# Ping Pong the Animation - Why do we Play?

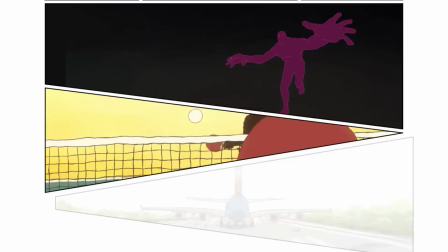12:28 As he starts enjoying himself in the game, he remembers his father teaching him how to play ping-pong.
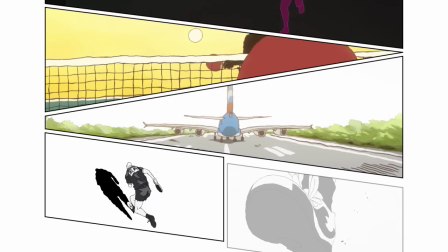12:34 And a few seconds later, we see the airplane speeding up on the runway. And as Kazuma gets into a state of flow,
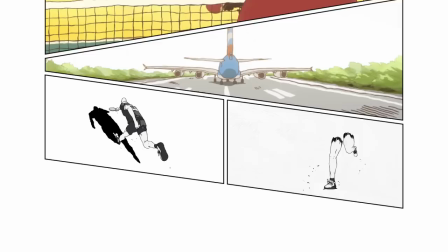12:42 his fear is tasked to fade away along with everything else until just the two players are left in the scene.
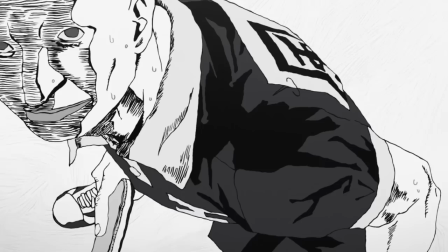12:49 Now the airplane takes off and we cut to a bird flying overhead, signifying that Kazuma is finally free from his nightmare.
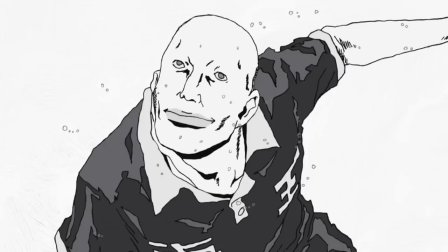12:58 And in the last point, as a final touch, the bird is on his shirt instead of the sky.
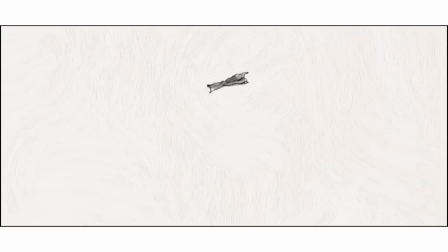13:04 and he realizes that ping pong can be fun and that people can fly.
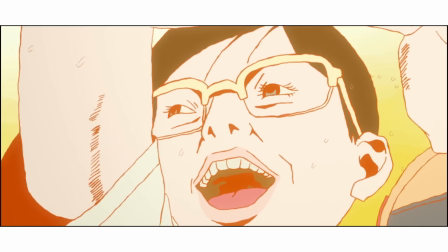13:10 This is what ping pong's message is, that winning isn't the objective of playing sports, it's to enjoy it.
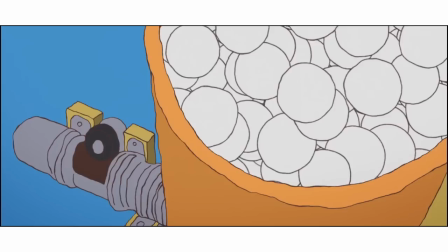13:18 And while things like talent and effort matter, there's no point to either of those things if one can't find the fun in it.
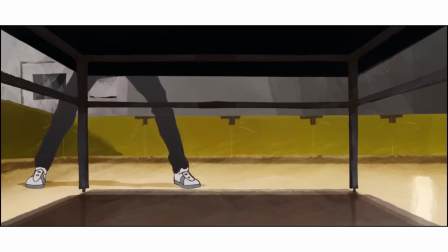13:25 This isn't to say that one shouldn't try to win, but rather that suffering through victories is not worth the prize.
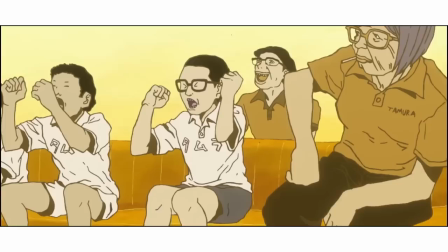13:33 Because it's the joy that fulfills, the joy of the activity and the company of other players, not the awards and medals.
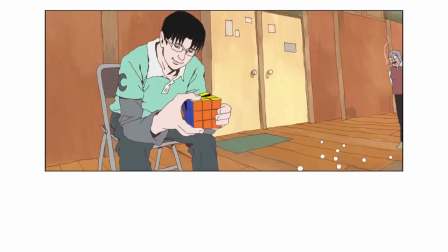13:42 In the show, Smile's character is an embodiment of this. From the beginning, his motivation for playing ping pong has been simple.
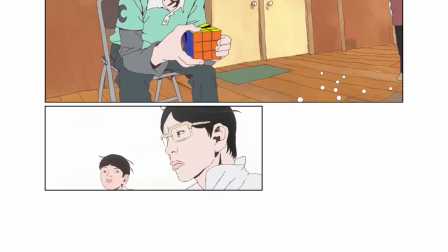13:51 He doesn't want to win tournaments or climb his way to the top. For him, just playing the game is enough.
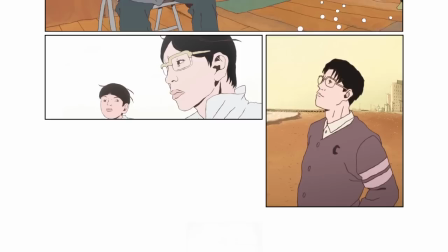13:58 He's perfectly satisfied with being an unremarkable player despite having the talent to be otherwise.
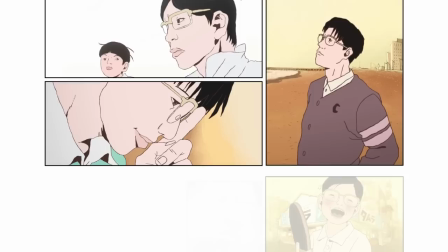14:04 And that's admirable in its own way.
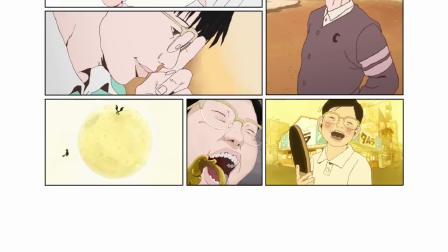14:07 What he truly wants is to just have fun playing the game and to watch over the hero soaring through the skies.
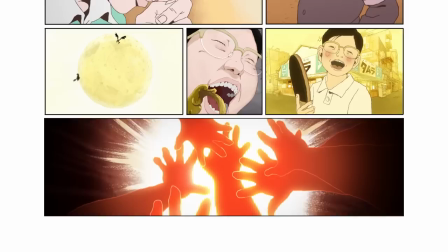14:15 This brings us to the other core theme of the show, connections. At its heart, Ping Pong is about making connections.
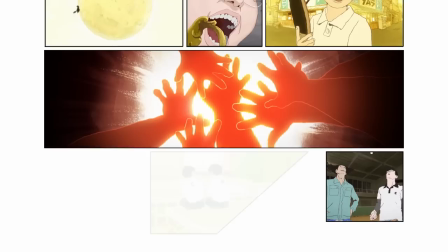14:23 How players connect with the sport and the people around them. How Smile and Peko are able to renew their friendship.
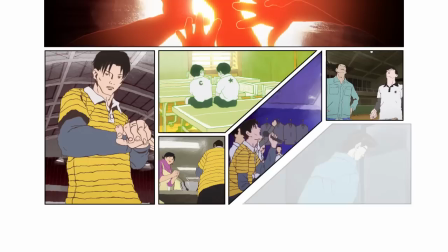14:31 How Kong is able to connect with his mother, his coach and his teammates. How Sakuma is able to connect to himself and Kazuma.
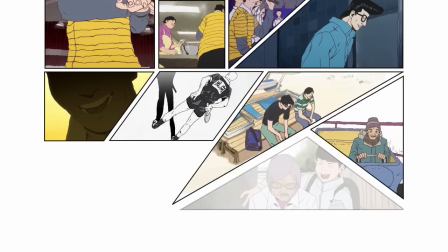14:39 How Kazuma connects with the memory of his father and the game. How the different coaches are able to connect to their players.
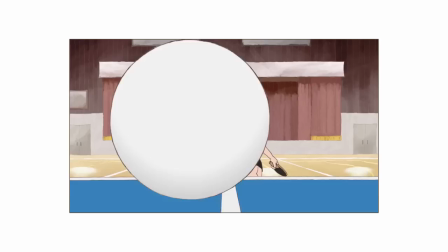14:47 And how these bonds extend well beyond the boundaries of the sport.
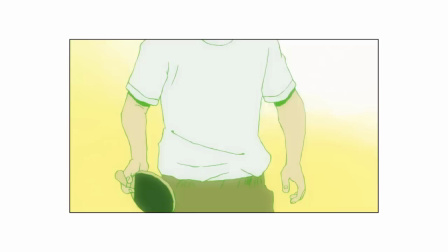14:52 The shot used in the opening of this video is an interesting portrayal of this.
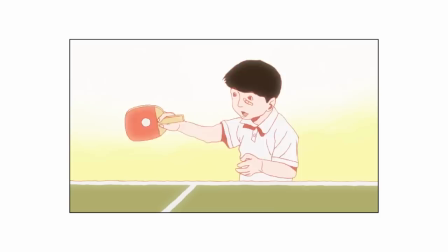14:57 How the ping pong ball representing the sport is connecting all the characters together and with the audience as well.
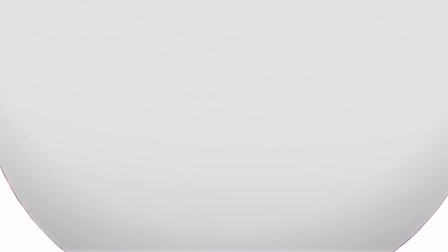15:04 It's the way everything is connected is what makes ping pong such a wonderful show.
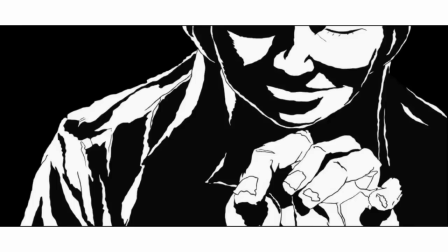15:11 Now there are many more things to talk about in ping pong, enough that a rather short video like this isn't enough to cover it.
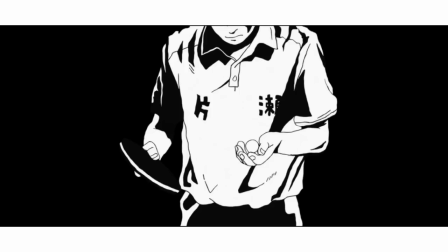15:19 And while I'd love to talk about those things here, I think that this is a pretty good stopping point.
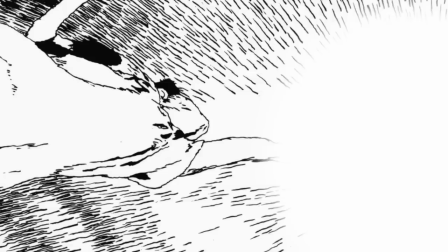15:24 So instead of rambling on, I'll leave you guys with these final words.
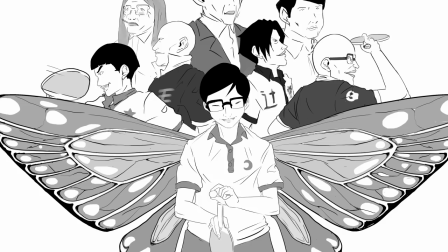15:29 Ping-Pong the Animation is one of the most wonderful shows I've watched.
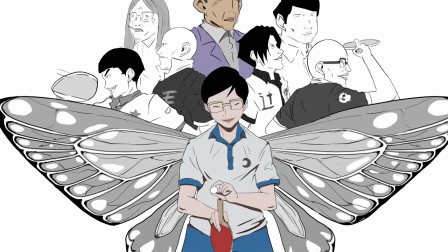15:34 It so accurately pins down the essence of what passion is and how it differs from ambition.
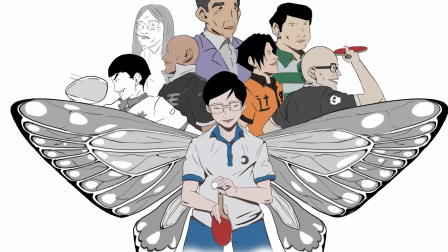15:41 It shows how we often confuse success with our desire for freedom. How we often sacrifice precious things for trivialities.
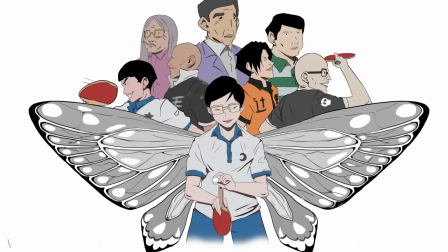15:50 How we often think of other players as footsteps to climb over instead of companions.
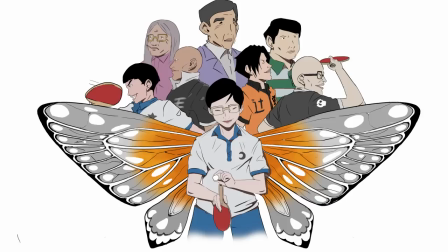15:56 And how often we forget why we play.